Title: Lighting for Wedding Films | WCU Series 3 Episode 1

Welcome to this week's episode of Wedding Crashers University. My name's Jack Thomas, and today we'll be starting our series on the 3 keys of cinematic storytelling. These keys will step up your shooting game instantly and allow you to get amazing shots every time. In this episode, we're going to be talking about lighting.
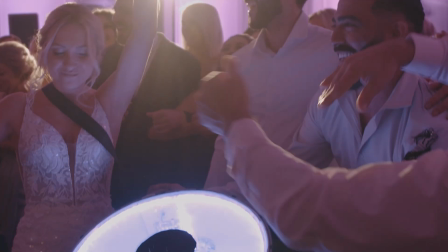Who turned off the lights?
Of all the keys we could be talking about, we chose to discuss lighting first. It is honestly something that can make or break a great film. Not only will lighting give you a cleaner image, but it can also be used as a great storytelling tool. This episode will be showing you how to use lighting to create some amazing wedding films. Although wedding days can be fast-paced, it's still important to take some time to think about lighting for your scenes.
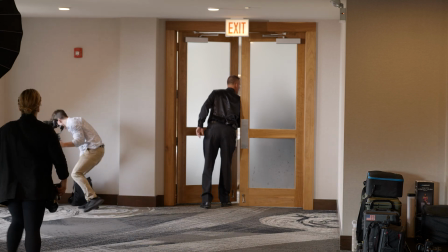By moving your subject to a more ideal location or even setting up a light,
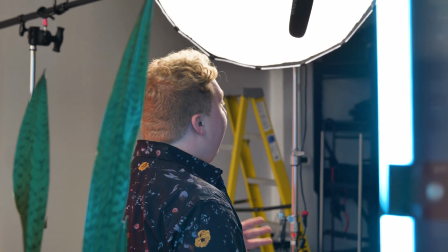you can create a much more dynamic shot and give your film a high-end production look. We use different lighting techniques throughout the entire wedding day.
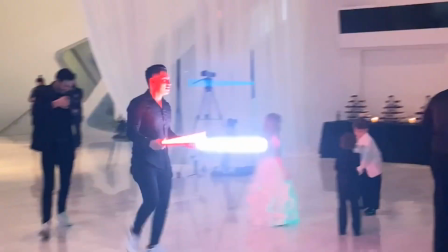And it is something to always keep in mind to create the best image for your film. Every wedding day is different, and usually the locations are out of your control.
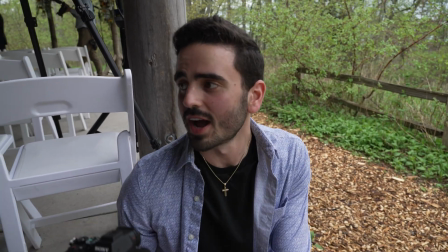Ladies and gentlemen, this has been a tutorial on how to set up for one of the most complicated ceremony setups I've ever seen in my entire life.
However, there are some practical tricks we use at virtually every wedding to get beautiful images every time.
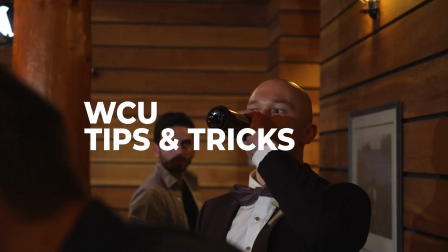It's important to note how different lighting can impact the feel of your footage.
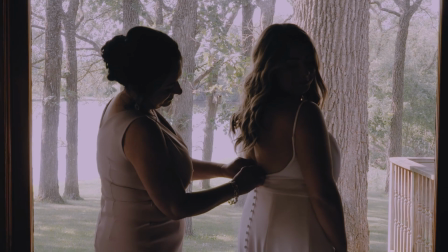For example, shooting on the shadow side or as a silhouette will give your shots a more dramatic look. Harsh lighting can also be used to create dynamic shadows for an artistic effect.
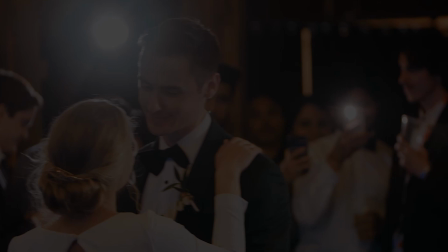Try to think about how every shot could be used in your final film. Ben is here to show us how he uses lighting to make his films stand out. What is up, guys? It's Ben from Wedding Crashers University. Today, we're gonna be talking about a few of the lighting scenarios that you're likely to happen across on a wedding day. The first of those scenarios is going to be during prep. Now, during prep, you're probably gonna walk into a room and there's gonna be a lot of people in a very small space just like trying to get ready. Now, it's your job as a videographer to try to find the best lighting within that room, and here are a few of the things that we like to do to make sure that the footage that comes out of that scenario looks as clean as possible.
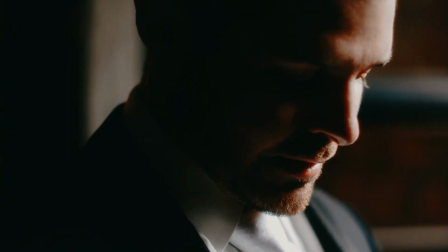So, one of the most surefire techniques to getting good-looking lighting, no matter where you are for prep, is finding a big window.
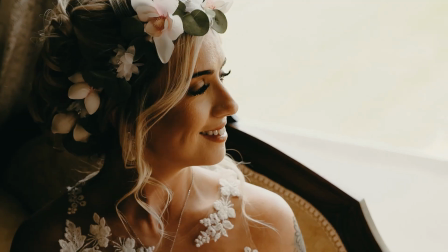Now, you can do this for the bride getting on her dress. You can do this for the groom putting his suit on. For almost any scenario, you should be able to find a big window, and what you're gonna wanna do is put your subject right in front of it.
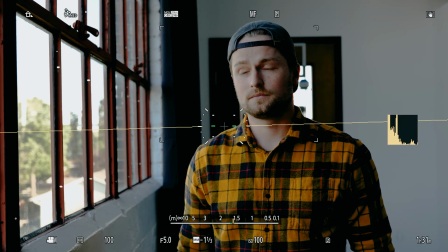Now, if we look through the viewfinder, you'll see that this footage is already looking pretty good, and all we did was just put our subject in front of a window. You can see there's kind of a soft roll off there. It's very natural looking lighting, and it also gives you a very contrasty, sort of emotional look. Now, one of the things that you're gonna wanna keep in mind when you're doing this type of technique is that usually where you are, there's gonna be some type of ambient lighting within the room. Whether it's like a lamp on a table or some overhead lights, you're gonna wanna make sure that those are off when you're recording a situation like this.
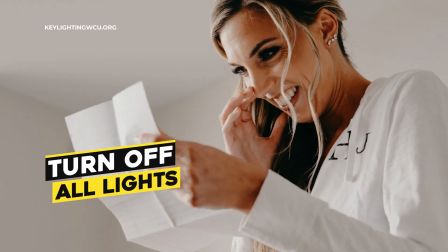And the reason for that is the color temperature of the light outside is
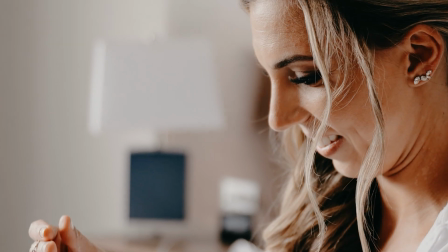most likely going to be different than the lighting that you have inside the room. So in order to avoid competing color temperatures and kind of lean into that contrasty look,
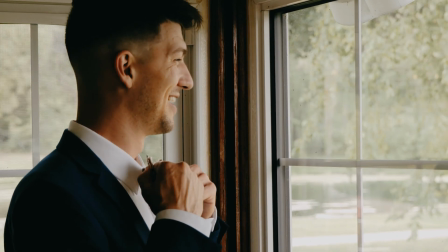you're gonna wanna make sure that all the lights inside the room you're shooting are cut before you start shooting in front of the window. The second lighting scenario you're likely to find yourself in is one in the great outdoors, like we are here today.